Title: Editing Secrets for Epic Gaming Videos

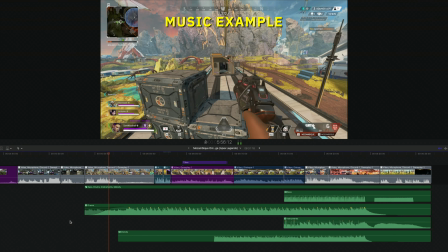Oh no, they're fighting, they're fighting. This is it. This is it.
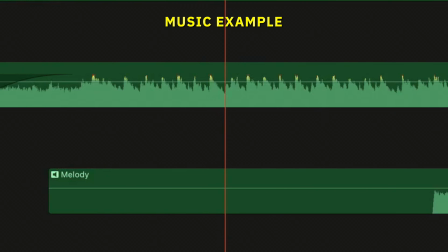Oh god, if we don't win here, we're dead as zone.
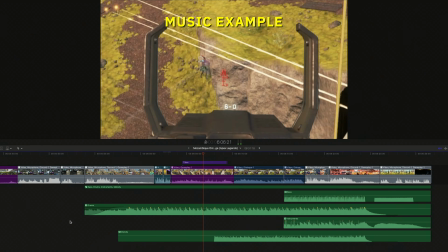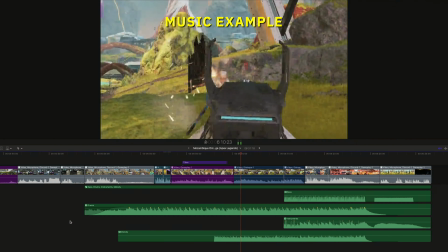Hello, Ray.
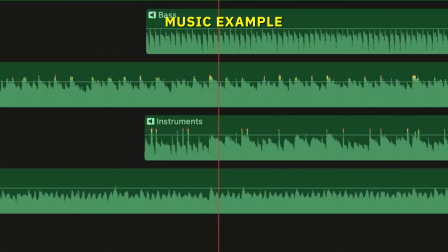Okay. Yeah, phase away for the Mozam. I think she's Sam, last you one. want it? Sam, you want it?
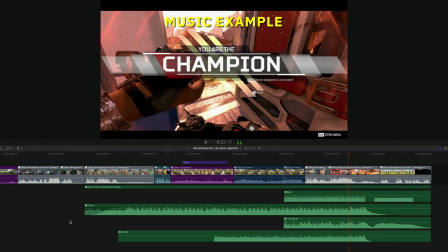I think she's last one. Kill her. Yes! Oh my god.
This level of control really allows you to fine-tune how you want your music to affect your story. And that allows your audience to feel what you want them to feel. And you should always look for what you can do within your story to create emotion.
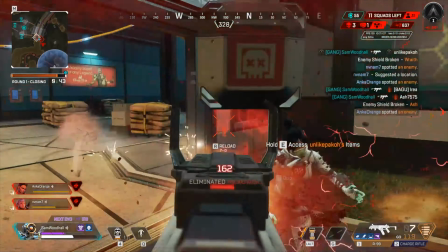From intense battles of pure adrenaline heightened gameplay to the slower, laid back, more funnier moments. And speaking of, with your timeline polished, it's now time to jump into the fun stuff. And something that I see all the time in gaming videos is the zoom effect. It's probably one of the most used effects, and a bit overused if you ask me, but maybe because it's just so easy to do.
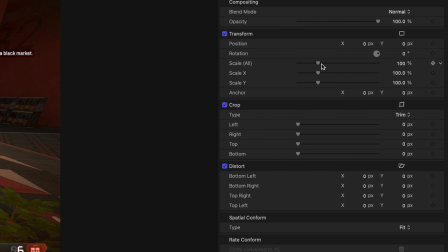Simply click on your clip, go to your scale properties and crank that number up.
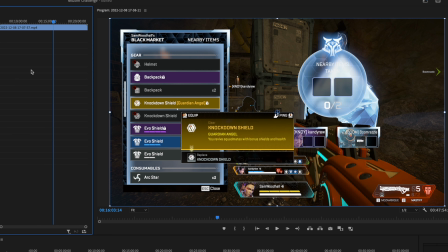If you click on the little square or the property name, if you're using Premiere, you can then move the clip around to get it to where you want.
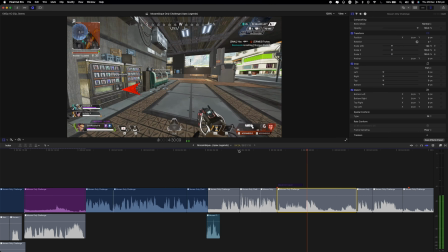If you want to get creative, you can even introduce keyframes to punch in on your footage from a wide to a close-up.
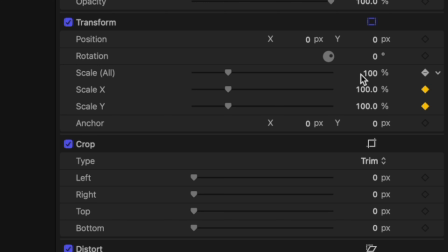Click on the clip you want to zoom in and click on the little keyframe icon next to scale. Move in a few frames and then crank the scale up.
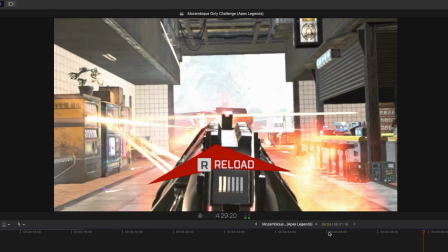Now your clip will zoom in, adding in an extra layer of movement to your shot. You can even do this with the position as well, which leads me on to tracking.
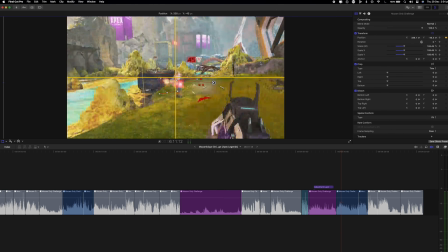Tracking is a great way to add polish to your video. All that involves is just moving the shot so it stays in the center of the frame, and it's super easy to do.
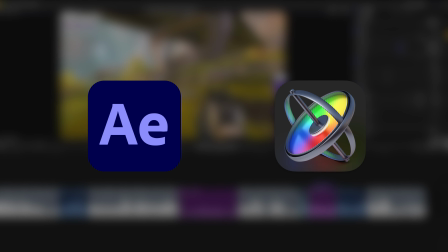And you can do this with tools like After Effects or Apple Motion. But today, we don't need those.
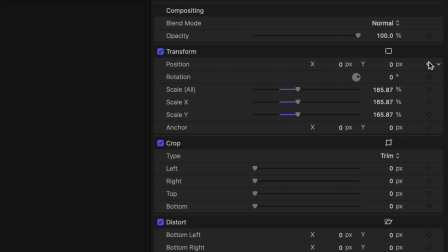Instead, add a keyframe to the position parameter of the clip, and then move the clip to keep it centered.
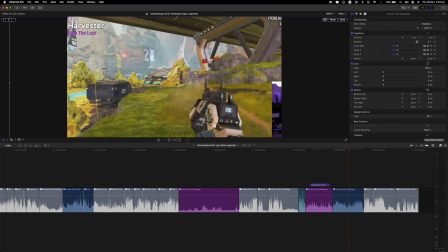Move forward a few frames, and move the clip back to the middle. Keep doing this until you reach the end of the clip, and you'll have a manually tracked clip.
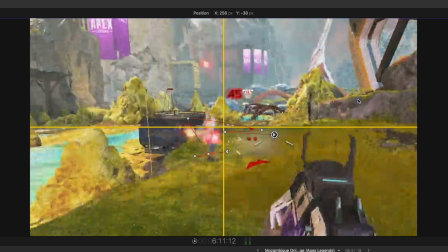I've actually created a few guides for myself inside of Final Cut Pro that I use to track things to the center.
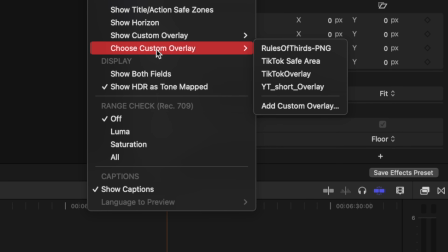Just click on the View menu, add a custom overlay, and import the custom guides you want to use.
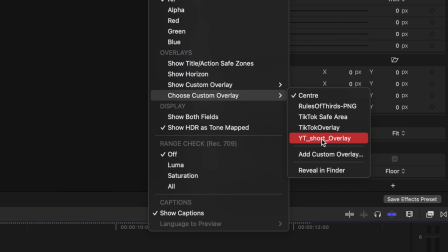I also use one of these for shorts and TikToks, so I can use it as a guide to keep everything in frame. Now, the second most popular editing trick you see all the time in gaming videos is subtitles. Subtitles are pretty simple, but they are super effective. They can add a lot of comedic flair to your videos, but they can also add emphasis and context to elements of your story.
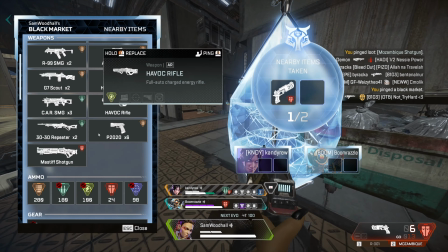For example, I have this section in the video where Boom mentions there's not much shotgun ammo.
There's not a lot of shotgun though.
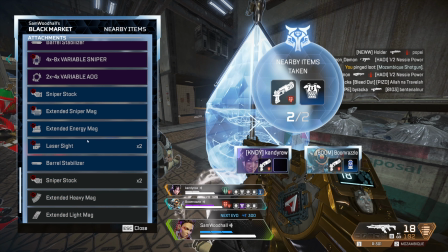This is important as it will reference a lot more in the video going forward.
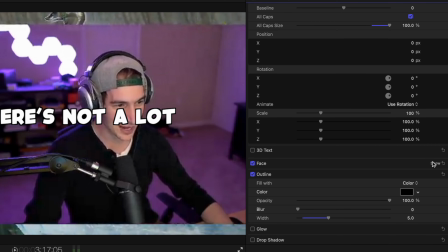So add in some text by dragging the title into the timeline, stylizing the text by giving it some color and an outline, and choosing a really nice bold font. For this one, I really like Kids Magazine. And feel free to experiment with the fonts and colors of your subtitles, especially if there's more than one person talking.
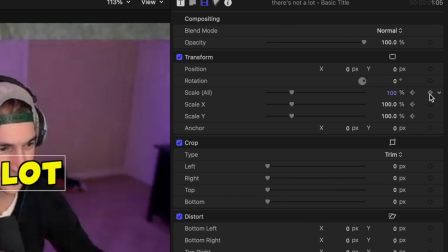By going to the start of the clip, I'm going to add 3 keyframes, each one set 1 frame apart.
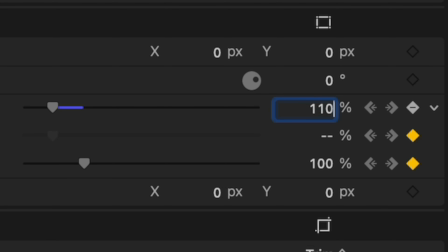The start keyframe is set to 45%, the second is set to 110%, and the third one is left at 100%.
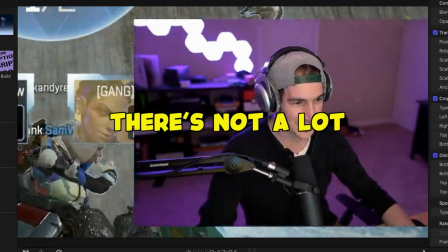So when we play it back, you have this really cool text popping effect. We can even track this by adding some position keyframes as well.
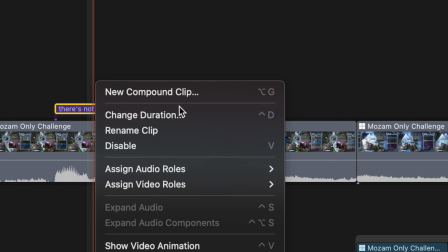And as a pro tip, if you nest or compound clip the subtitles, then all you need to do is animate the new nested titles instead of one by one. You're welcome. One cool way of introducing dynamic editing into your videos is by using something called split screening. Split screening is where you take one video, cut it in half, and present another video next to it.
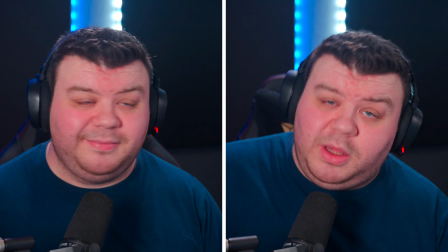Oh, like that. It's super useful if you want to display multiple perspectives or different angles within your video.
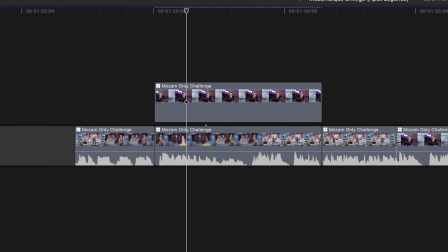All you need to do is stack the 2 video clips you want to split screen. Go to your clip properties and find the crop slider.
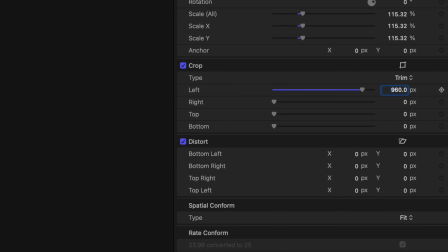Drag either the left or the right crop amount all the way until you get to 960 pixels.
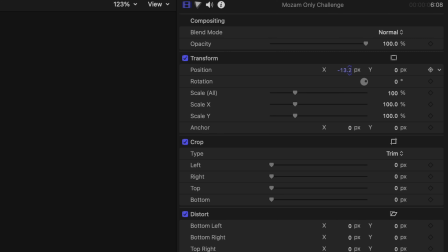Then click on the bottom clip and tweak the position to make sure it's centered within the frame.
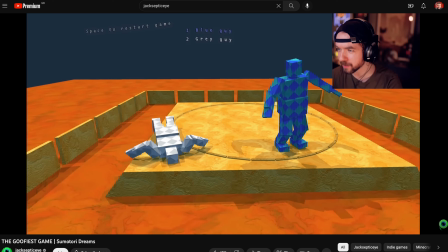Another variety of split screening which works really well in YouTube videos is called picture in picture. A lot of YouTubers will do this with their camera and their perspectives and place it in the corner of the video. This is something that I personally use all the time for the tutorial videos on this channel, and it's super easy to do.